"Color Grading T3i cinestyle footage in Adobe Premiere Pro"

Hi and welcome to another tutorial. Today I'm going to show you how you can do some simple color grading right in Adobe Premiere Pro with your cinestyle footage. If you don't know how to do that, click on the annotation here and it'll take you and show you how to install that. But basically we're going to try to show you all the built-in Adobe Premiere ways, and then I'm going to introduce you to something called Magic Bullet, which gives you some pretty cool presets that you can immediately drop on your footage, and it will create things like a blockbuster look, an epic look, Berlin, just to name a few.
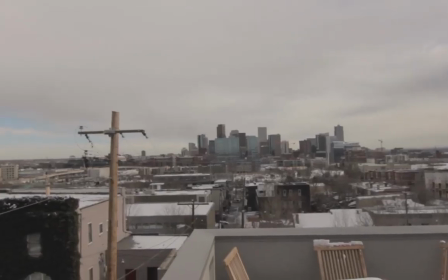So let's get started. So for the sake of this tutorial, I decided to go up to my roof.
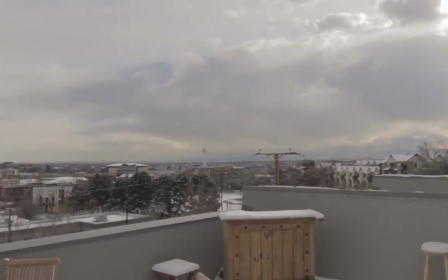I live in Denver, and just take a little test footage just to see, give you an idea.
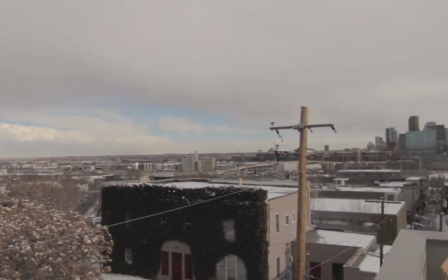So here's what it looks like. I'm just kind of panning around, and it's kind of a cold winter day out there.
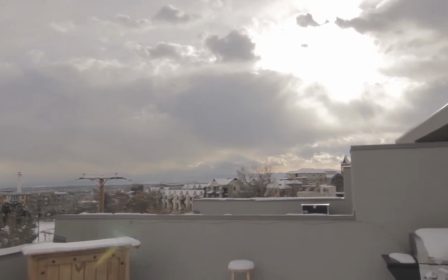So you see a lot of whites. There's a lot of light coming through those clouds.
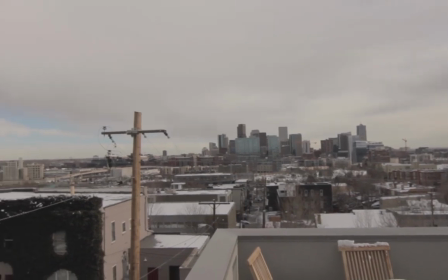And so something good to start with, because as you can see,
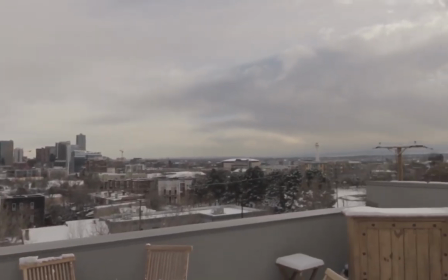it's just kind of flat footage right now, and that's because it's shot in cinestyle,
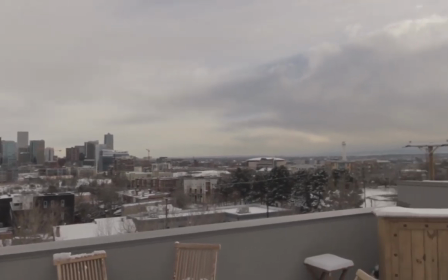24 frames per second, and so there's a lot that now the video allows us to do in post.
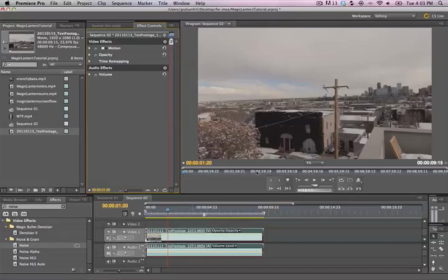So I've brought in my footage here, and now it's in my timeline down here, so I can kind of scrub through it.
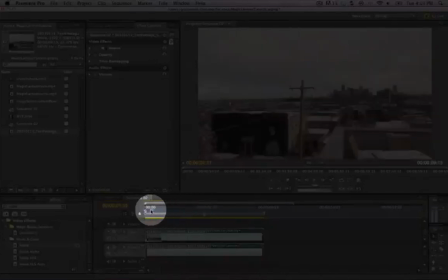Haven't done anything to it yet.
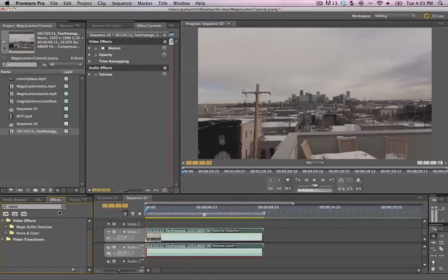One of the first things that I saw in some other tutorials that looks like a good idea to start with is just simply bringing in something called Procamp.
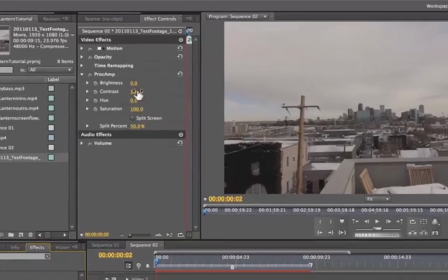And this only gives you a couple settings, but what you'll want to do is kind of brighten this down a little bit,
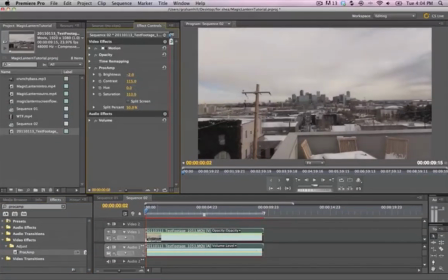maybe turn that contrast up a little bit, and go ahead and bump up your saturation, especially in my footage where it's very much just kind of this bland footage. But now you'll see with the saturation bumped up, I got my blue sky, you know, really coming out a little bit. The wood color there is really starting to pop.
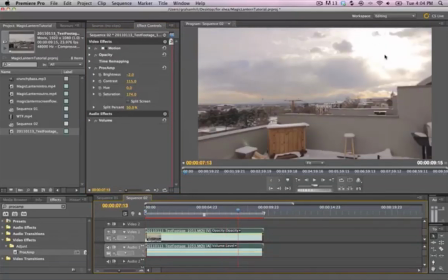One issue though that still remains is still there's kind of just this overpowering light coming through. So we'll address that with the next thing that we're going to do here.
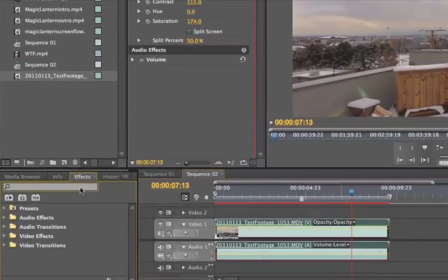So what I'm going to now bring in is something called curves, RGB curves.
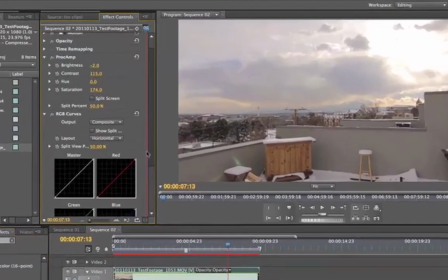And this is just your S-curve. If you've seen anything like this before,
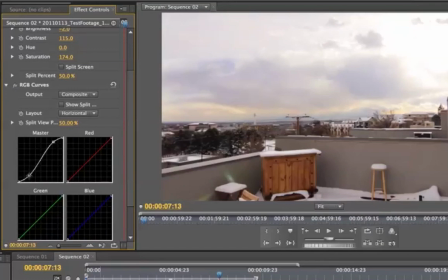typical S-curve means you're going to bump up those highs and bring down those lows to really, really improve that contrast.
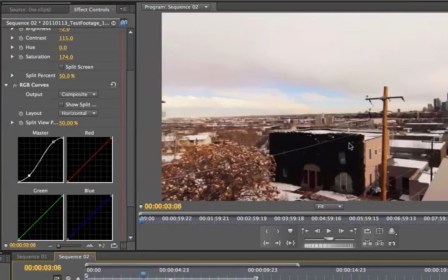And now you're going to start seeing those dark colors coming out. And so this is already starting to look pretty good in my opinion.
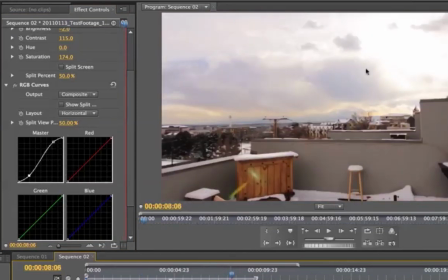But just because I'm worried about this light at the end, the sun up here, I might not quite bring my highs up that high.
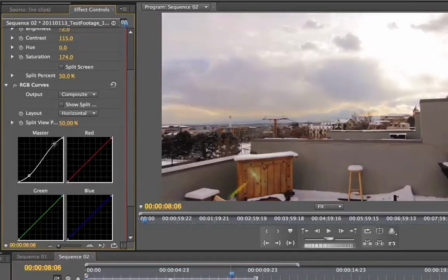I might actually leave them a little bit lower. It may darken my footage, but that's okay for right now.
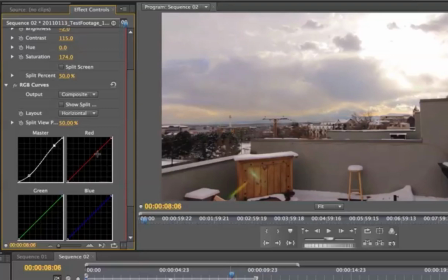I've got another little fix, but as you can see there, it looks pretty good. And maybe I'll bring my red. I always bring the reds down just a little bit, just because I don't want it to be too warm looking. It's winter footage, and maybe I'll even add a little bit of a blue to that, a little blue tint.
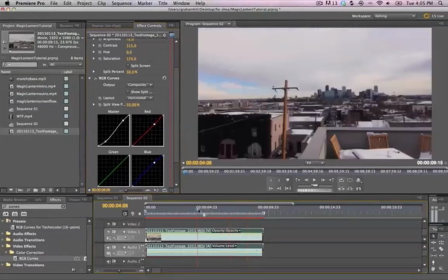So now it kind of matches the at least the temperature I was experiencing when I was standing outside just a minute ago.
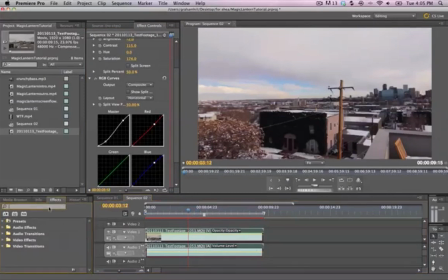So that looks pretty good. One more thing you can play with is the fast color corrector.
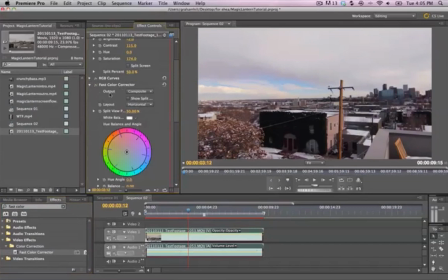The Adobe tutorial will actually show you how to use this. But very simply, another thing I should say is you can always show a split. So anytime you make a change, your screen can split horizontally or vertically to show you the differences between your edits.
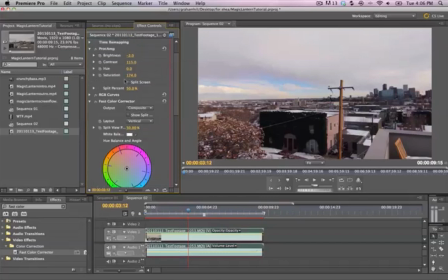So that's a good thing to know. You can do that in all of these Procamp curves.
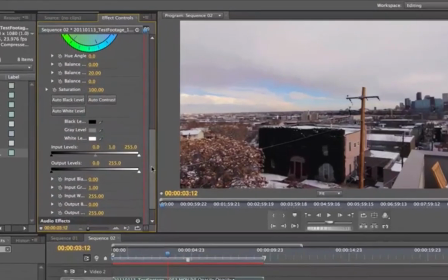But what I'm going to do here is just get in to my input levels.
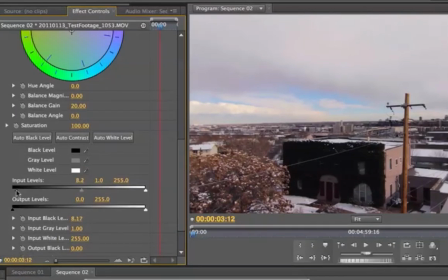And so another way to bump those darks up is if I start dragging this up
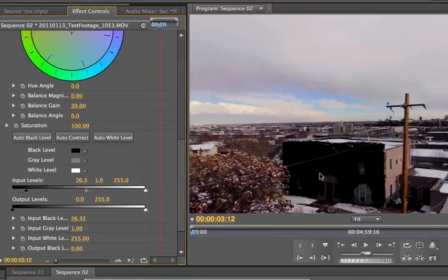from there on my input level, I'm going to see also a substantial darkening.
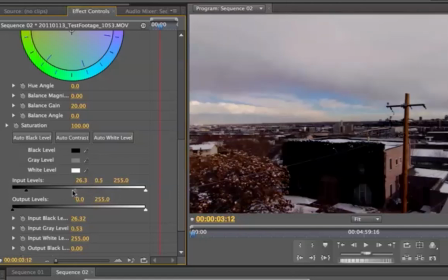I can then even darken it more, but I don't want to do that. I want to keep my grays, my midtones sort of higher.